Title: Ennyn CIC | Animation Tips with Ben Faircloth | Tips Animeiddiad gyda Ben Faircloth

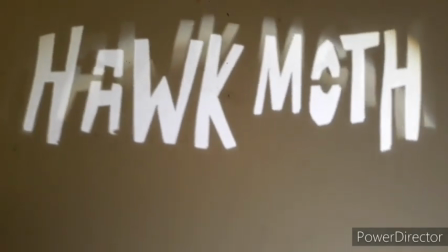[0:00]
Hi, I'm Ben. I've been teaching myself stop motion animation.
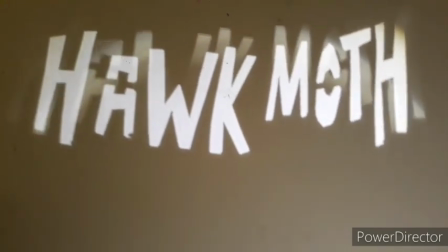[0:04]
I've made a film based on the hummingbird hawk moth and wanted to share it with you and maybe give you some pointers about doing animations of your own.
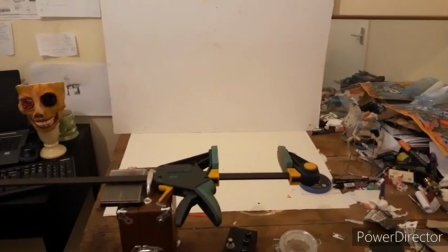[0:15]
My first step was to make a very simple backdrop on my very messy desk using 2 sheets of white cardboard.
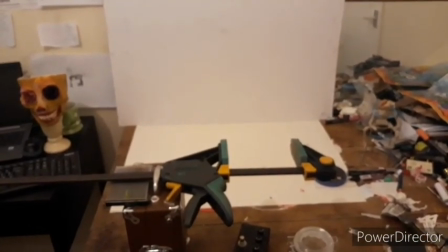[0:23]
Next, I made a wire framed figure
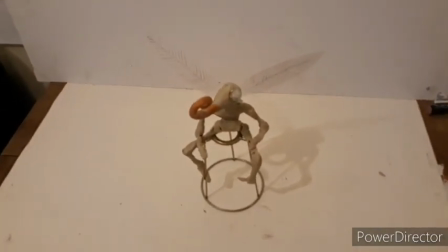[0:27]
for animating based on the hummingbird hawk moth out of plasticine, wire and plastic packaging.
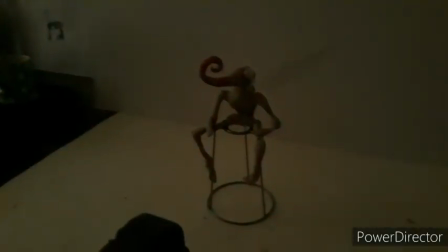[0:37]
The next stage, and I think a really important animation tip, was lighting it properly.
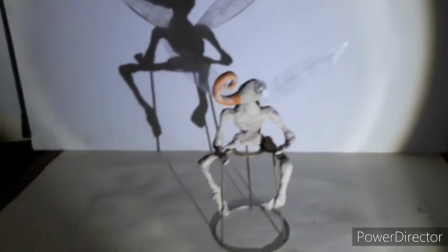[0:42]
As you can see, it's gone from looking quite, I suppose, boring to having quite dramatic light.
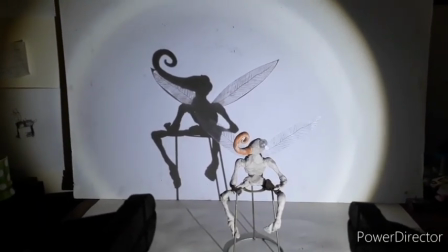[0:48]
It's quite stark contrast on it. I lit the figure using a bright flashlight.
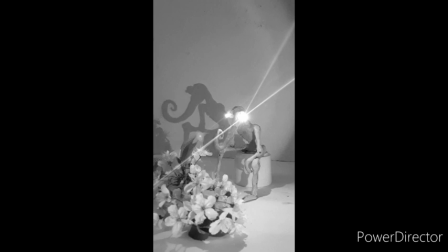[1:01]
My next stage was to demo a load of short animations, a bit like a sketchbook,
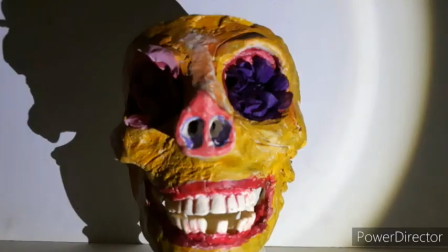[1:07]
and trying to find stuff I really liked and to, make some mistakes.
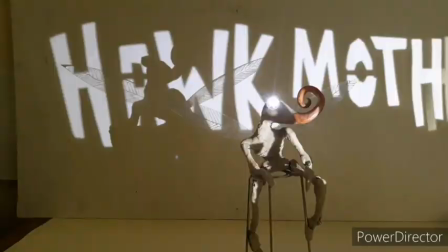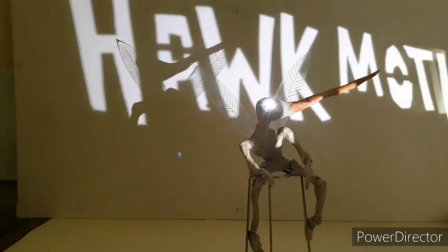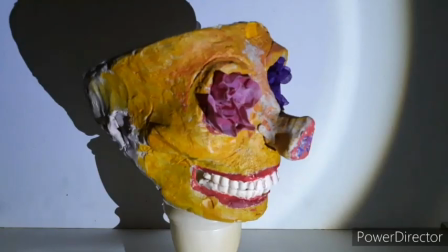[1:22]
A lot of my models fell apart midway through animations, and some of the stuff I made was so awful that I deleted it.
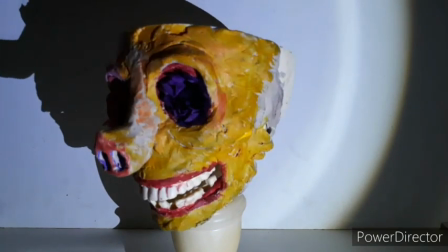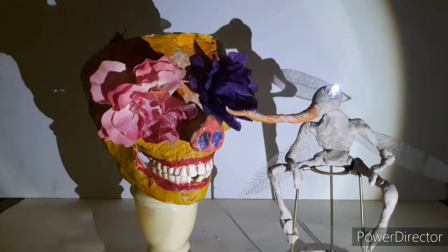[1:39]
Eventually, though, I started to find things that I liked, and I found one thing that I really liked.
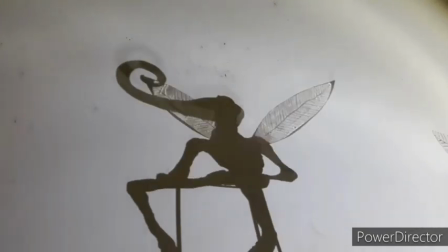[1:47]
I found that the shadows of the figures, to me, looked a lot better than the figures themselves.
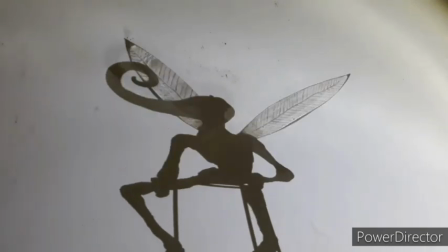[1:54]
So placing the light source to one side, I was able to just capture the shadows.
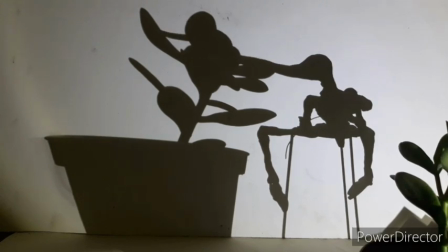[2:05]
This led to my final piece of animation, where I just used the shadows, and I took more time about setting it up and lighting it properly.
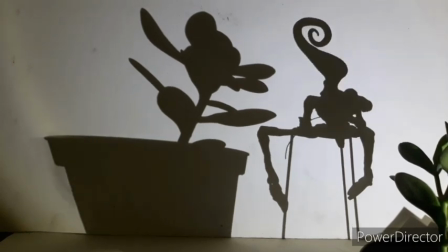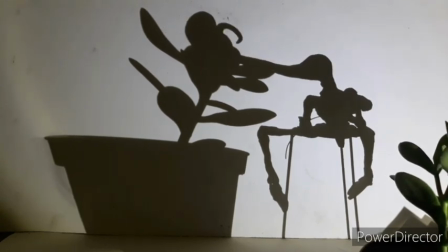[2:19]
I used a small LED light stuck to the backdrop to make his eye light up at the end.
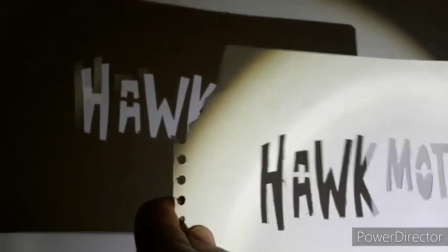[2:28]
I made my hawk moth titles, basically by waggling a cut-out piece of paper in front of the camera.
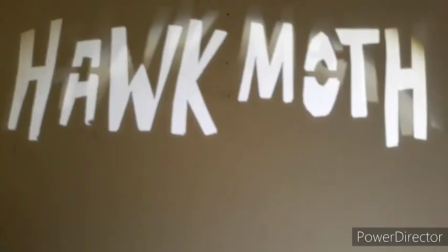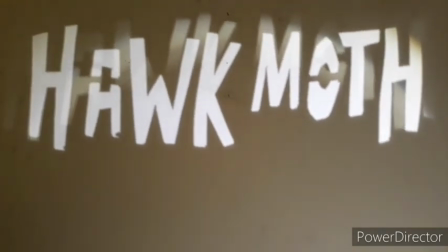[2:39]
Anyway, I hope you enjoyed my animations and find some of the methods I showed you useful.
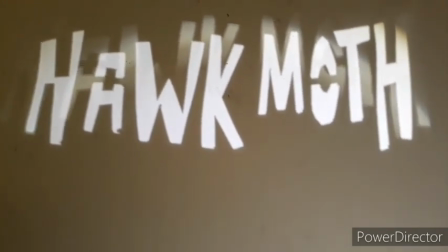[2:46]
I'd recommend giving stop motion animation a try. You can do it on your phone.
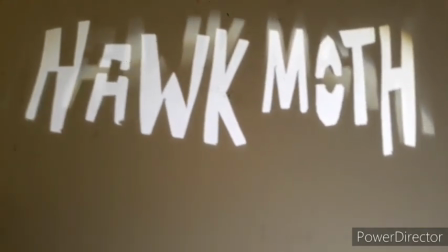[2:51]
There's a lot of room for experimentation. Bye for now.